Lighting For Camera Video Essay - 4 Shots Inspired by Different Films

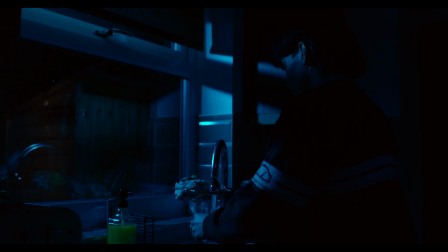533s
Overall, this is probably one of my favourite shots out of the four that I did, as I really like the contrast of the darks and the blues, which I deem this to be a success.
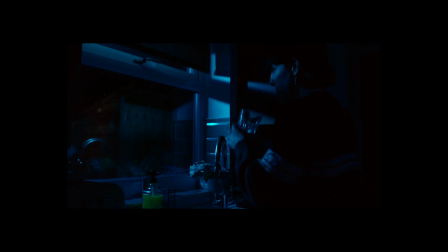541s
If I was to do this again, however, I think I would add an extra light inside the kitchen and be placed behind the actor as a backlight with low intensity,
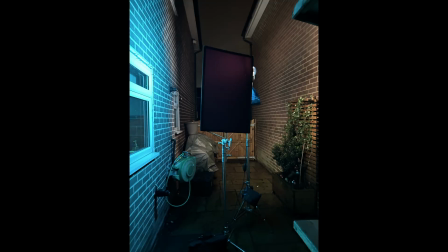550s
as well as flags to avoid light spill onto the rest of the scene. This would help the actor and the kitchen be brought out better, so the actor is more distinguished in the room.
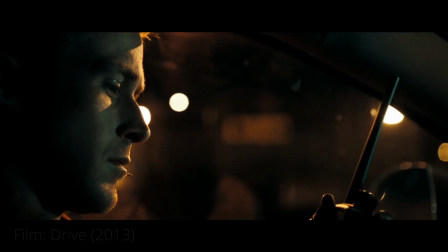561s
And finally, the last lighting setup.
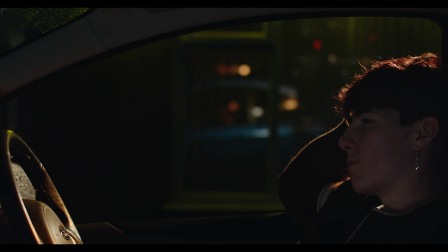564s
This was probably the trickier lighting setup to do, as this was all outside and the weather and time constraints were working against us.
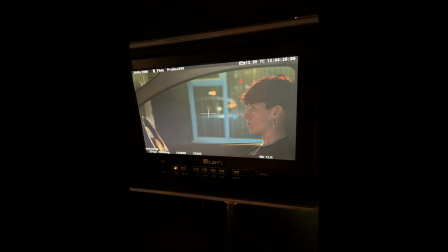571s
This is because on the day of the filming, it was intermittently raining and very windy.
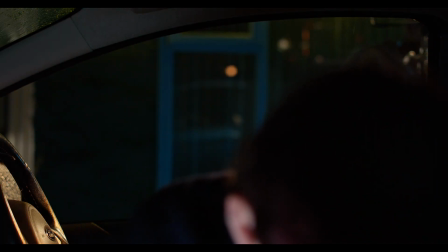576s
To add to the unfortunate events of being outdoors, this meant I was unable to have time to adjust the lighting much to try to get done before the weather got worse.
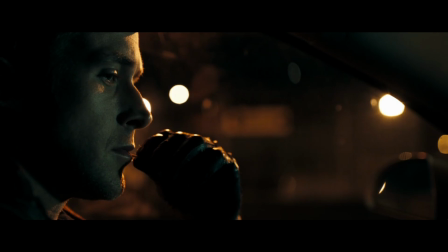585s
My goal for this was to create a similar effect of a hard light from the street light shine onto the driver, with the rest of the actor having a darker shadow.
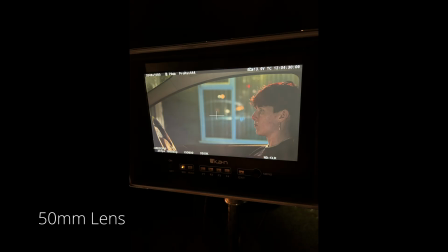593s
I did this on a 50mm lens, as I wanted it to feel tighter with the space of the car.
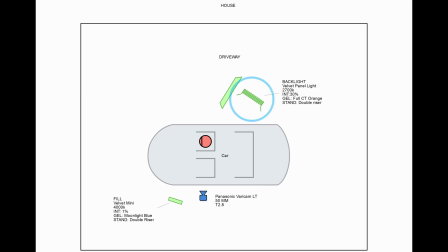598s
For this setup, I used 3 different lights. My first light was supposed to represent the street light as my backlight, the Velvet panel light.
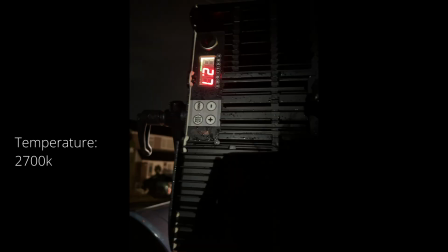606s
I had this at a 2700 degree Kelvin with intensity of 29% and a full orange gel.
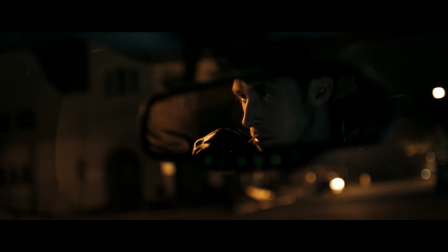614s
As of location access, and a lot of streets near me not being tungsten bulbs anymore,
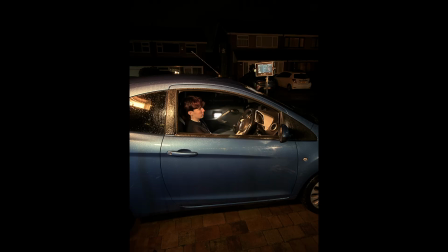619s
I improvised and used my driveway, which also helped with kit transport staying at one location.
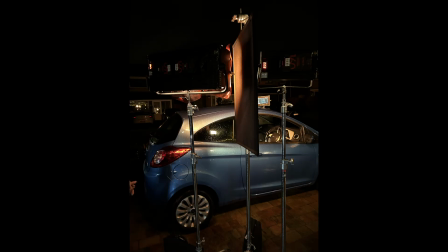624s
So I placed this light above my car at the back and tilted downwards to create the illusion, which was also similar to what I did in my dining table shot. I also decided to add a black flag to the right of the light to stop any light spilling over and to be more
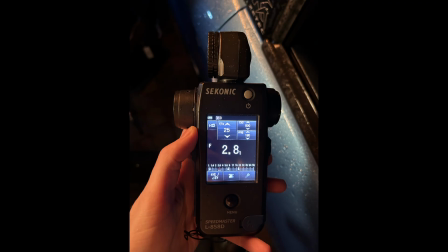638s
concentrated to the back of my active's head. This light read at about 2.8 on instant mode.
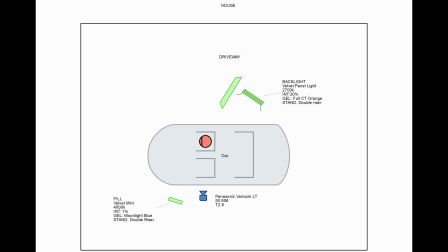644s
As I just mentioned, I placed a black flag to avoid light spillage. I also used a velvet mini light on the other side of this flag to help reinforce the backlight
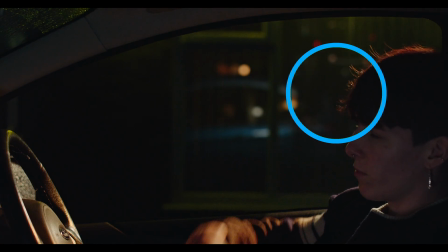654s
and have it at a lower intensity, to try to fill out the head shape and to separate the head from the background.
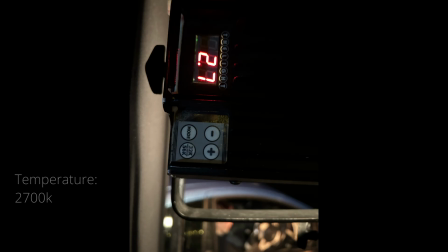659s
This was done at the same degree Kelvin of 2700, but at an intensity of 8%.
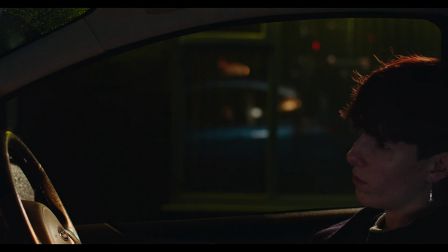666s
I didn't decide to place a gel over this, however, as I didn't want this light to be as orange as the velvet panel, as it was acting more as a backlight.
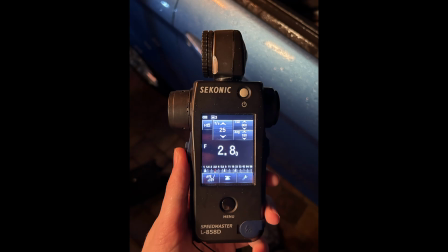674s
This light also read at about 2.8 on instant mode.
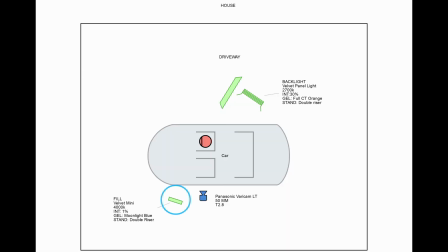678s
Originally on my floor plan, I had a mini velvet next to the camera facing my actor to be my key light,
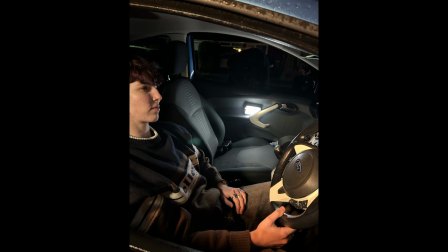684s
but I decided a mini Roscoe Dash pocket light would be better, and I had it placed inside the car to help the light fill the room better.
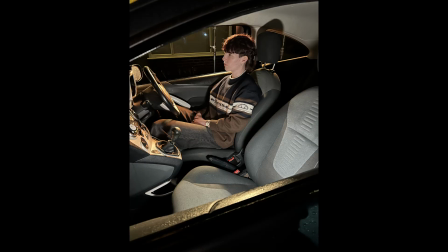691s
Another idea was to have it facing the ceiling of the car,
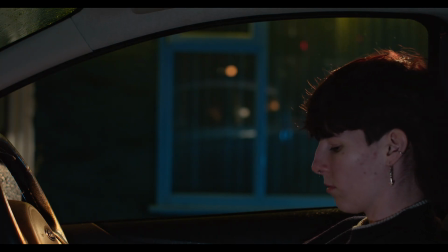694s
but I thought that was too obvious on the camera and create too much shadow for my actor, so I resorted back to having it face my actor.
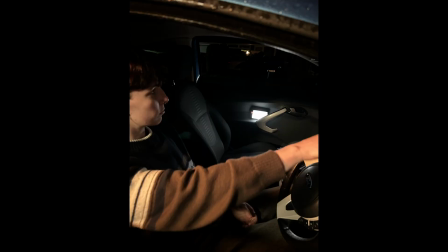701s
This was on CCT mode on 3200 degree Kelvin and an intensity of 7% and measured 0.5 on instant mode.
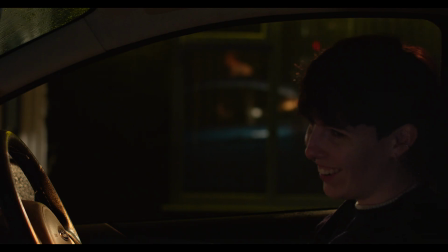712s
Overall with the shot, I'm split between my thoughts on it.
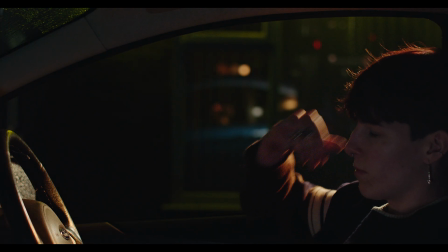715s
I think I conveyed the idea well enough, it works, but I think I can do better if I had more time and less issues with the weather.
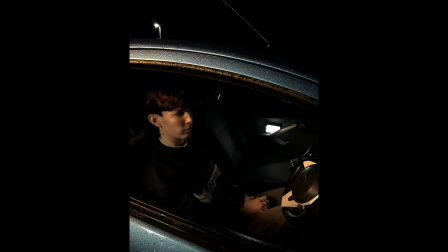722s
If I could do it again, then I would increase the intensity of the Roscoe light inside the car, so it helped brings out the dark a bit more across my actor's face.
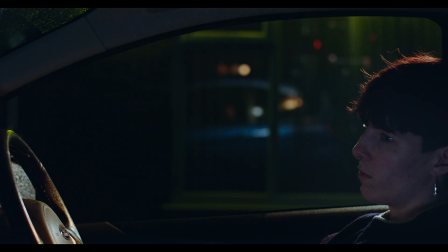731s
But I would also make it more of a colder colour temperature, so the face doesn't seem as red.
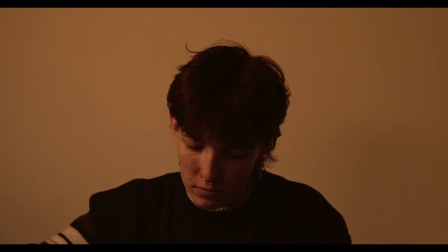736s
For the entire lighting portfolio, I would deem this to be a success, with my ideas and faithful to the references.
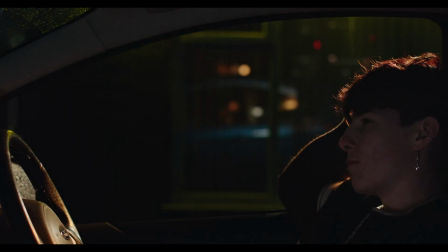743s
I believe I made a good attempt with the references well from the source, and also managed to do lighting setups that I have never done before.
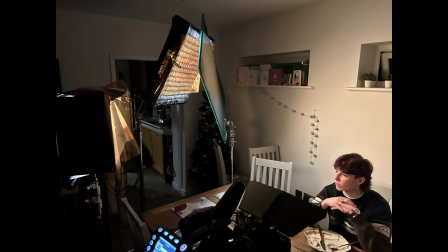751s
I hope to be able to use these lighting setups in the future similarly with my creative work after university.
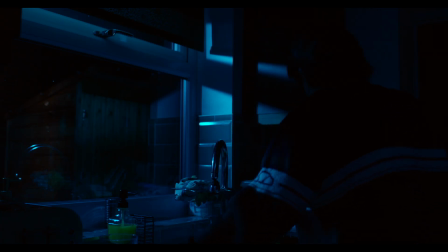756s
To avoid mistakes made on set, I will try to source an actor who has better availability, which would then let me have an extra day to fall back onto if needed. But more importantly, to not rely on the monitor as much for the colour and shadows, as when I placed the log footage into DaVinci, it was a lot darker than it was on set.